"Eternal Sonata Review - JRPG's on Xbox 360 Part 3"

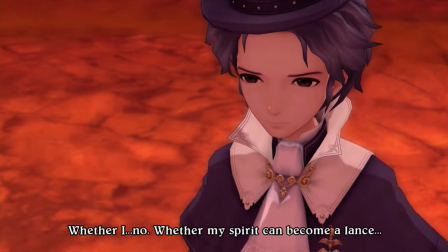[28:51] Whether I, whether my spirit can become a lance,
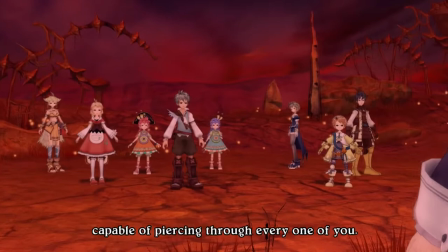[28:57] capable of piercing through every one of you.
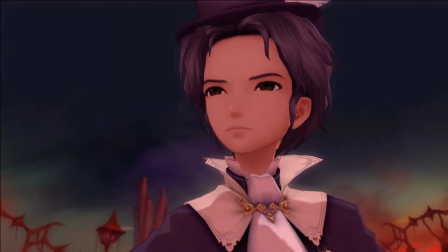[29:05] We'll see if I'm truly such a weak human being. The
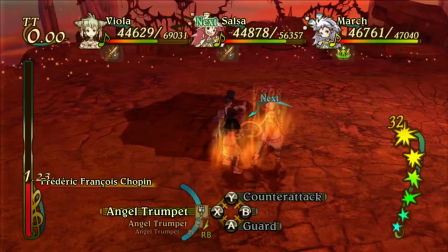[29:12] world is my dream. I will not let you destroy it.
After a somewhat difficult combat encounter, Chopin is dead.
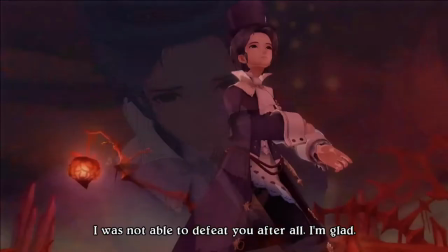[29:22] I was not able to defeat you, after all.
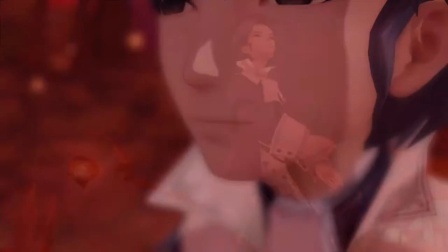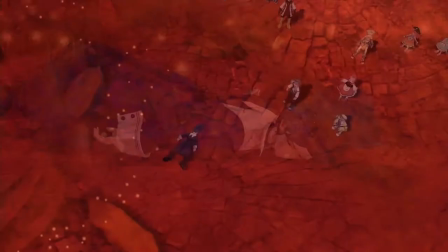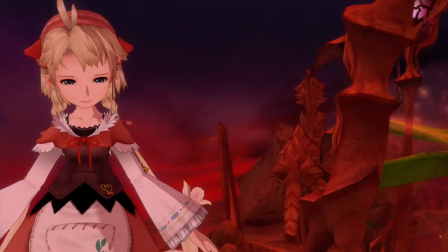[29:38]
And the party begins to mourn. That is, until Polka remembers her own destiny, which is to die as well,
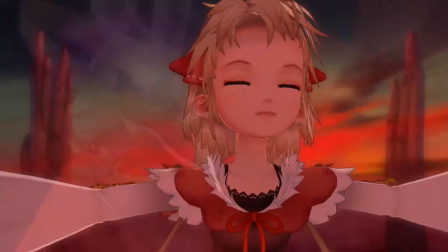[29:45]
and she jumps off of the nearby cliff, bringing the narrative full circle from the beginning of the game.
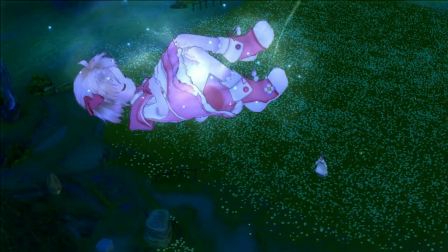[29:51]
Yet, instead of dying, Polka descends to the field from the opening as a young girl again, Spending time with her mother,
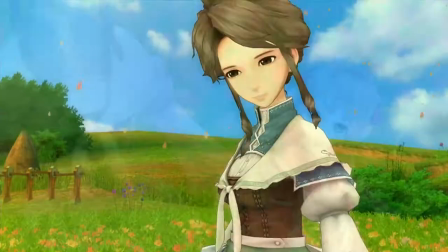[29:59]
as Chopin gives a final speech encouraging her, and kind of summing up the themes of the game.
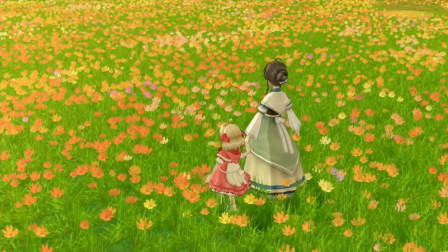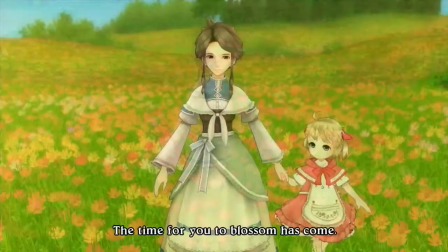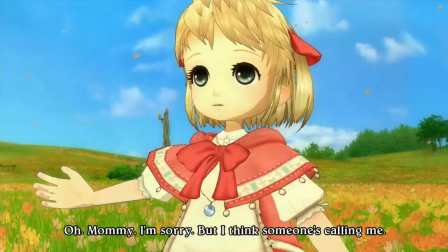[30:19]
Polka is called back by Chopin's final thoughts,
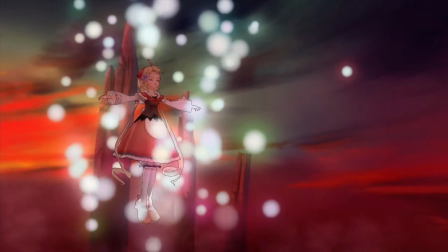[30:22]
and returns to the cliffside to live with Allegretto and the others. returning the town to its former beautiful glory.
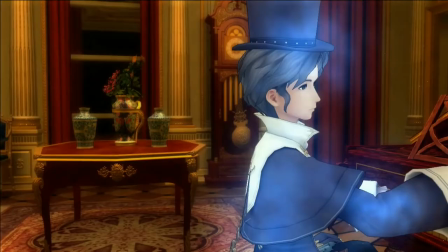[30:29]
The final shot is of Chopin's dream world soul rising out of his body to play one final piece inspired by Polka.
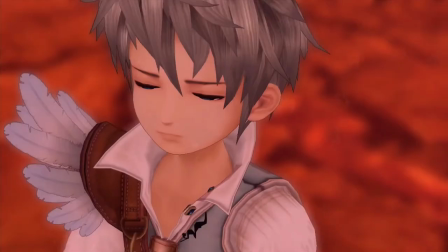[30:41]
Initially, this ending came off as jarring to me,
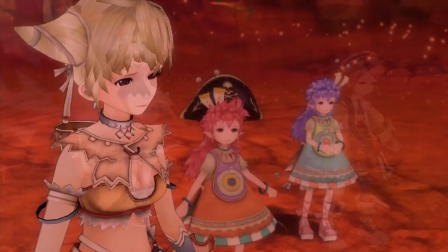[30:45]
as it reconciles with the specific themes introduced in the first five hours of the game, but are barely touched upon throughout the majority of the narrative.
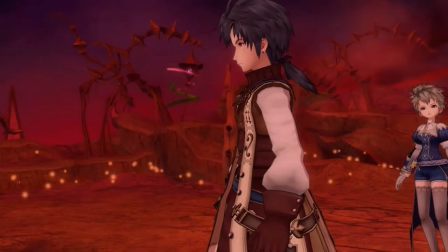[30:53]
Despite having a relatable and ultimately kind message,
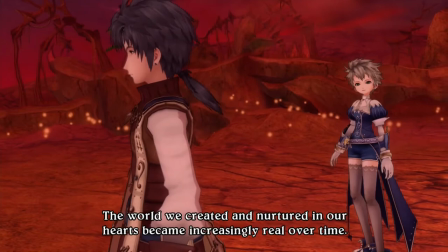[30:57]
it feels bizarre and has less of an impact given how disconnected the ending is from the past 10 to 15 hours.
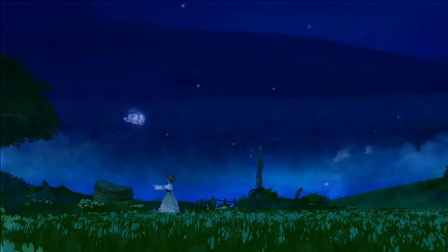[31:04]
These final moments imply that the dream world is in a loop of sorts, a personal purgatory for Chopin, and the only way to break the cycle is for Chopin to choose to pass on,
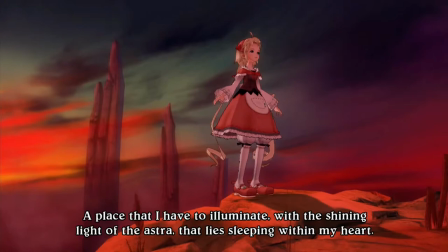[31:16]
to face his destiny of dying. At the same time, Polka must face her own death with hope and bravery, not fearing what may be on the other side.
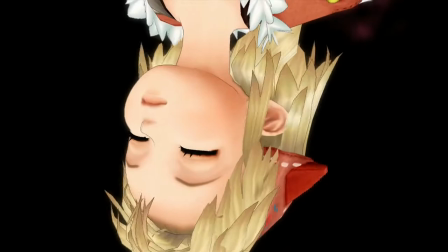[31:25]
This is shown by the change in her dialogue in the repeated scene of her diving off the cliff.
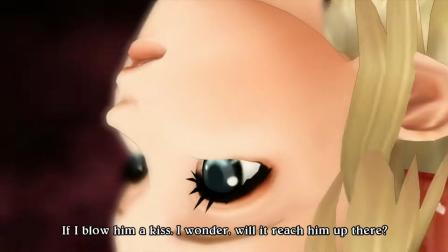[31:31]
Rather than lamenting that her kiss will not reach Allegretto
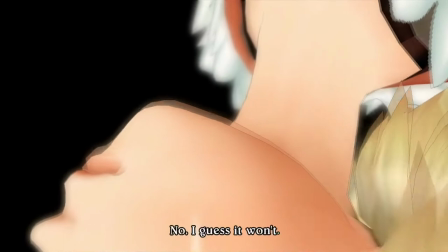[31:35]
If I blow him a kiss, I wonder, will it reach him up there?
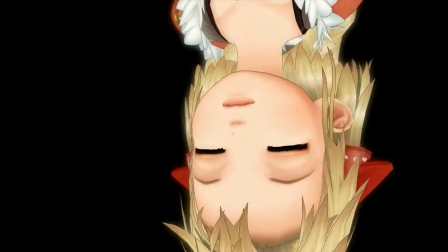[31:41] No, I guess it won't.
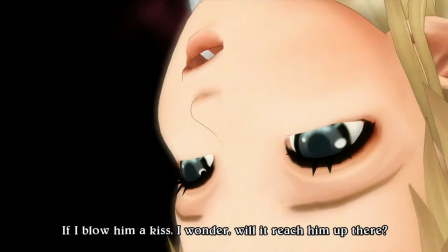[31:46]
She instead chooses to believe it will, some way, somehow.
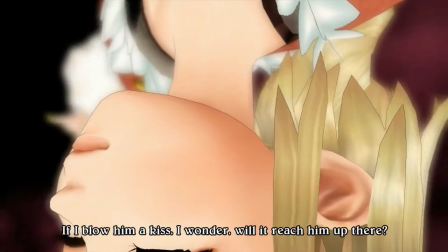[31:51] If I blow him a kiss, I wonder, will it reach him up there?
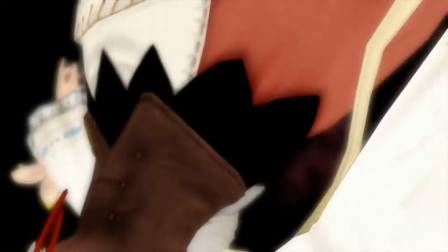[31:57] I hope so. I really do.
She chooses optimism over pessimism.
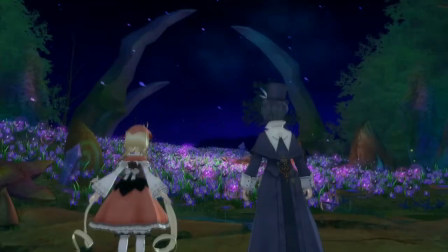[32:03]
Hope over despair. this choice is what brings life back to the world and restores the party to its status quo.
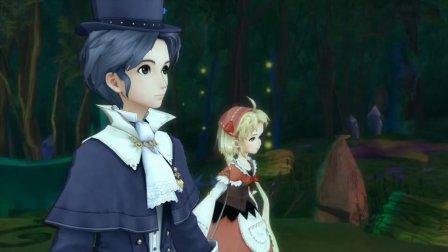[32:11]
Light in the face of darkness is an important motif in Eternal Sonata, one of the few themes actually explored through the gameplay.
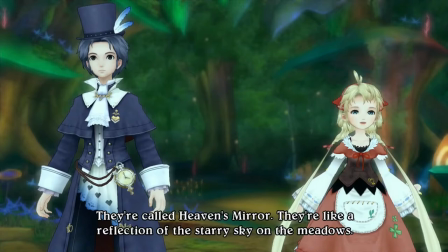[32:19] They're called Heaven's Mirror. They're like a reflection of the starry sky on the meadows.
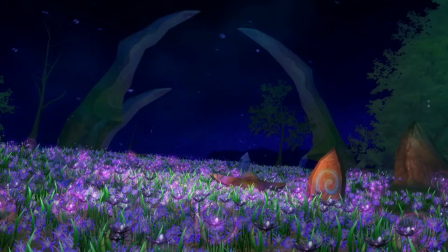[32:27] This is the only place they bloom in the forest.
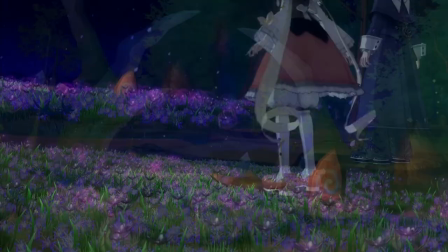[32:32] These flowers never bloom during the day, only at night.
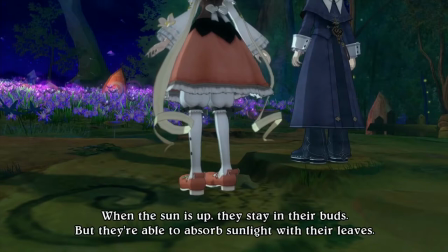[32:38] When the sun is up, they stay in their buds, but they're able to absorb sunlight with their leaves.
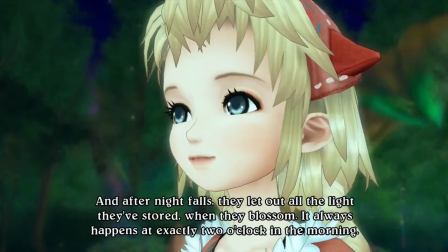[32:45] And after night falls, they let out all the light they've stored when they blossom. It always happens at exactly two o'clock in the morning.
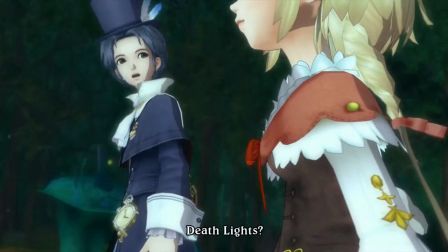[32:53] But they're also called death lights. Death lights?